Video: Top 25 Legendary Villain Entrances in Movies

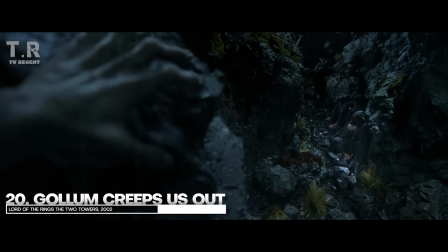8:32 Now look, Gollum might not be a simple villain, but he does have a lot of evil traits, so he does technically classify as one.
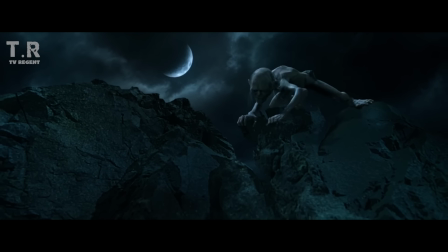8:38 In this scene, he's definitely the bad guy as he tries to nab the ring from Frodo and Sam.
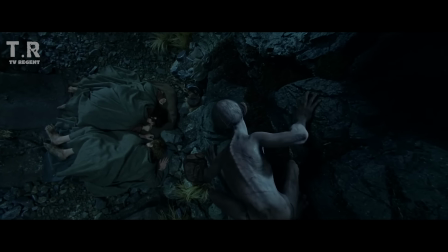8:43 His entrance is made to look extremely creepy and unsettling, with him crawling down towards his targets, almost as if he's actually a spider lurking for his prey.
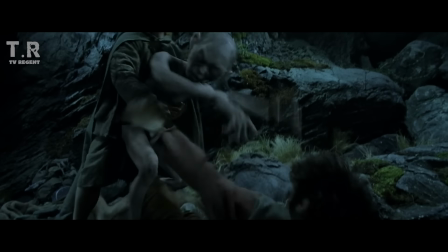8:52 Then of course, we have the fight between him and the two lads who manage to eventually get the better of him, but not before making sure the audience is treated to a genuine struggle.
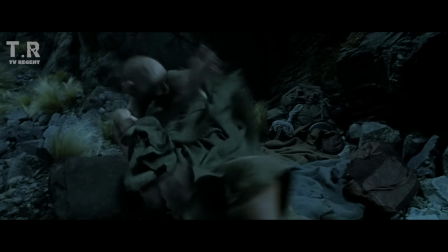9:00 The expressions on Gollum's face solidify his obsession with the ring, and the dude stays true to that feeling for the entirety of the scene.
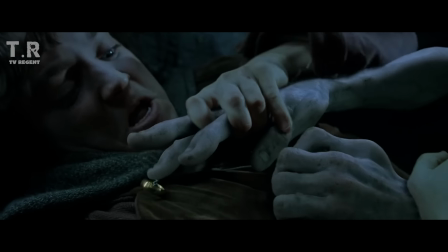9:06 I love when he starts shrieking like a baby when they capture him. After behaving so menacingly earlier, it perfectly frames Gollum as a dichotomous entity.
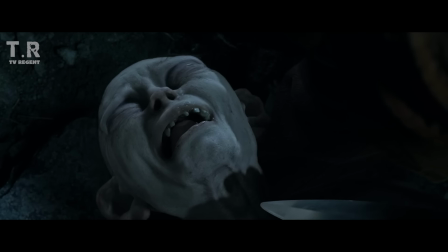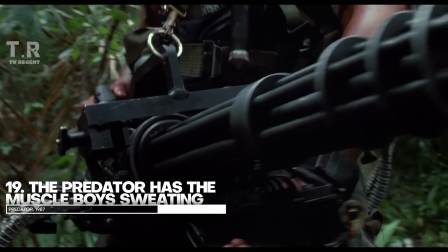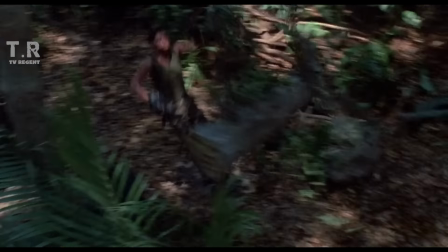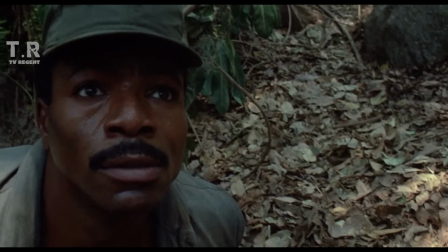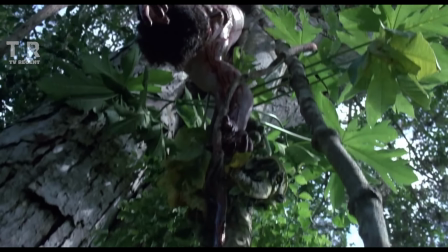9:46 Right now it's an 80s classic. It's the Predator making an iconic entrance without even do him a full face reveal.
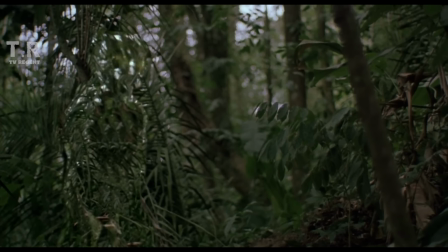9:53 After taking down the imposing Blaine, all he does is give Mac a little sparkle from his eyes, and that's all we need to realize that we're in for one heck of a second half.
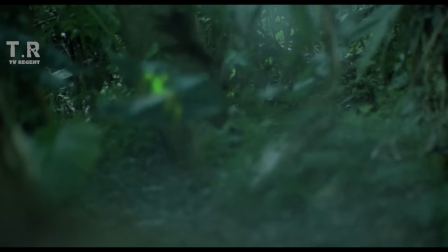10:01 The creature's appearance was so impactful that it got a whole bunch of brawny dudes to unload almost all of their artillery on absolutely nothing.
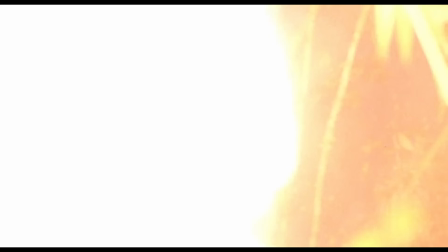10:09 You could even call it a strategic move from the villain's end, because this species is known for being tactical.
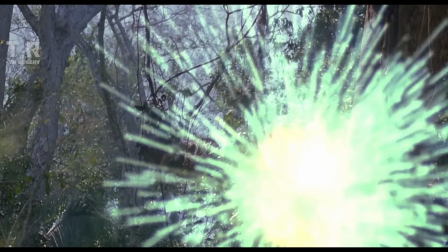10:14 Now, we all know that the Predator is strong enough to take on multiple muscle men at the same time, but in this scene, he basically toys around with them to see how they respond to a stressful situation.
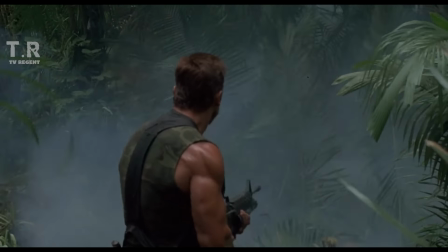10:23 I mean, he was basically being more of a psychologist here than a foe, but I guess when you've got biceps that big, you need to flex them while taking down an entire section of a freaking forest.
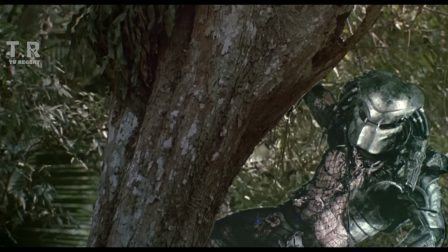10:32 But yeah, this sequence sure got everyone hyped AF.
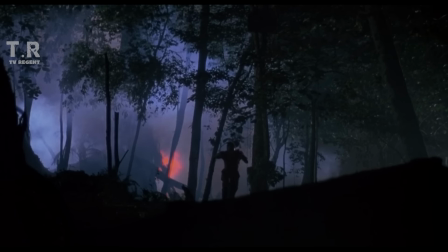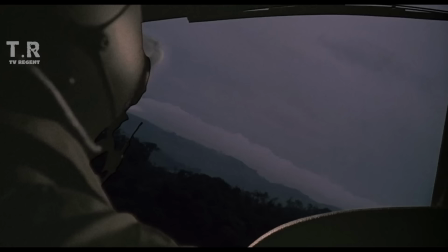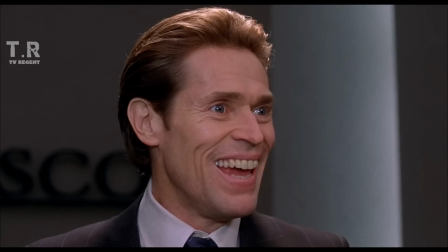10:50 I started this company. You know how much I sacrificed?
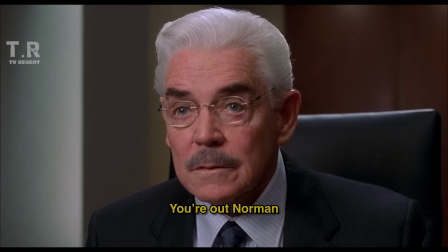10:55 You're out, Norman. Am I?
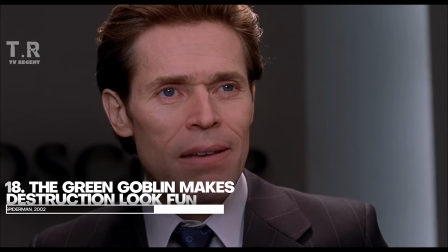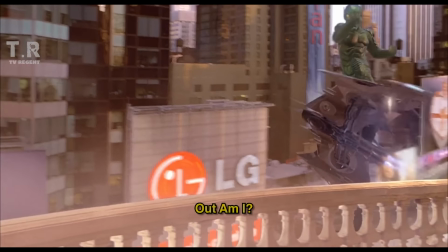11:05 Am I?
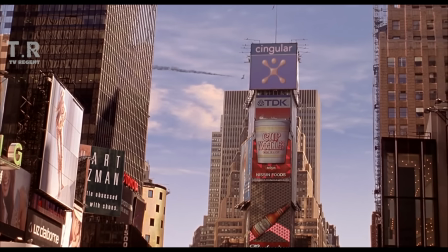11:11 When you have the same skill set as William Dafoe, it should come as no surprise that you can make anything look fun.
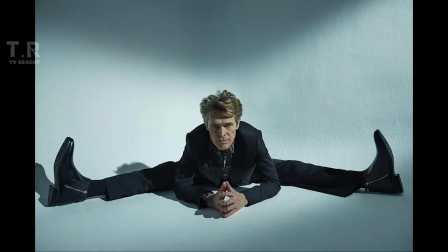11:16 Heck, the man even makes sitting look like a complex art.
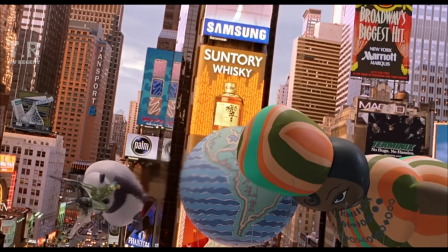11:20 Now, his first appearance as the Green Goblin pretty much set the standard for the king of supervillains we need to expect from comic book movies.
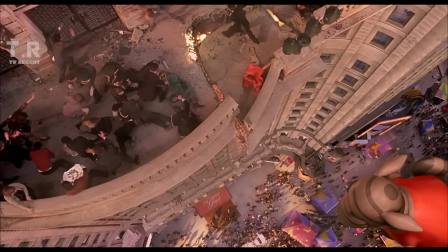11:26 Right from the mystery and confusion surrounding what he was to the part where he literally starts blowing everything up in front of him,
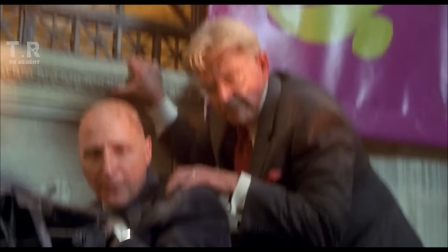11:33 the energy levels were top class, and you can see that Norman Osborn is truly enjoying his new life as a villain.
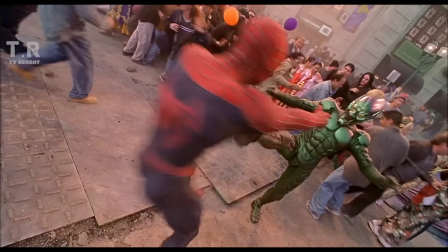11:39 The real moment of truth comes when he deals with Spider-Man's punch, though, to use the term impressive,
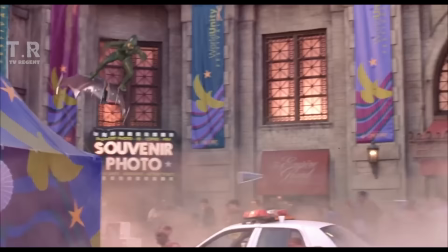11:44 while effortlessly blocking a superhero's attack is the most giga-chad thing anyone can do.
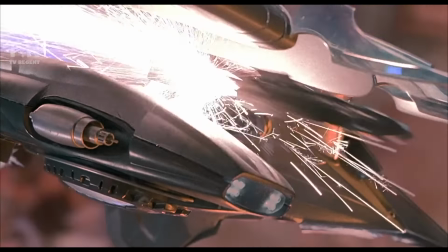11:49 He really had Peter Parker running for dear life at one point, which immediately communicated his threat level to us.
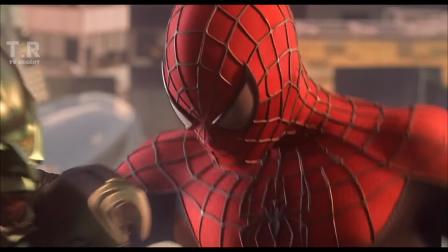11:54 The fact that this man didn't play the Green Goblin for nearly 20 years but jumped right back into the role with an even better performance than before was even more of a flex.
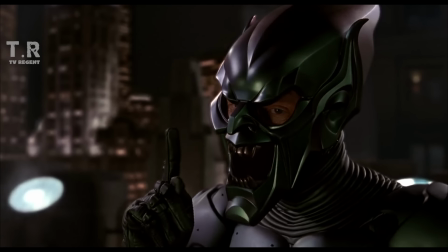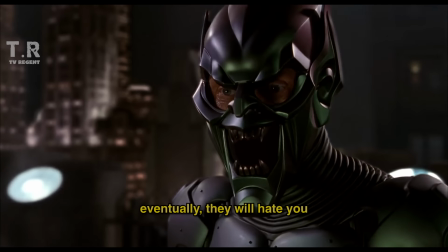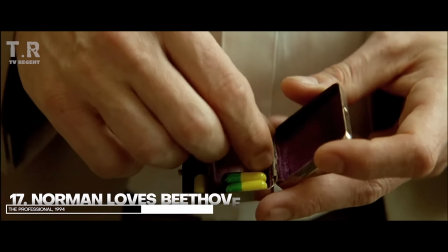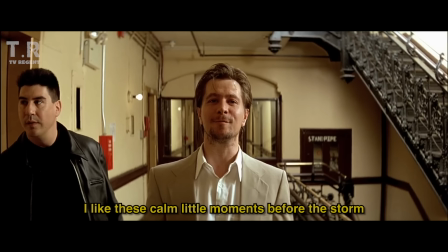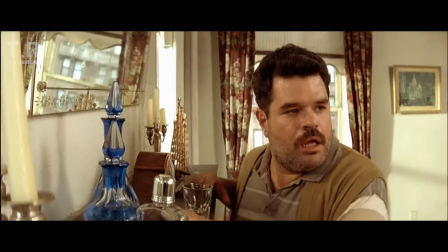12:30 You're a special kind of villain if your presence is so spooky that it even creeps out your own men.
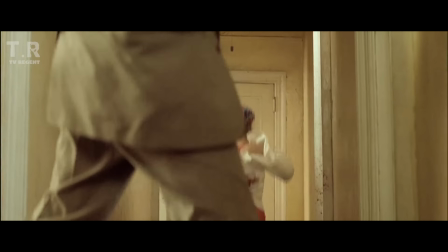12:36 Norman Stansfield is a truly iconic villain, although people don't really talk about him as often as they should.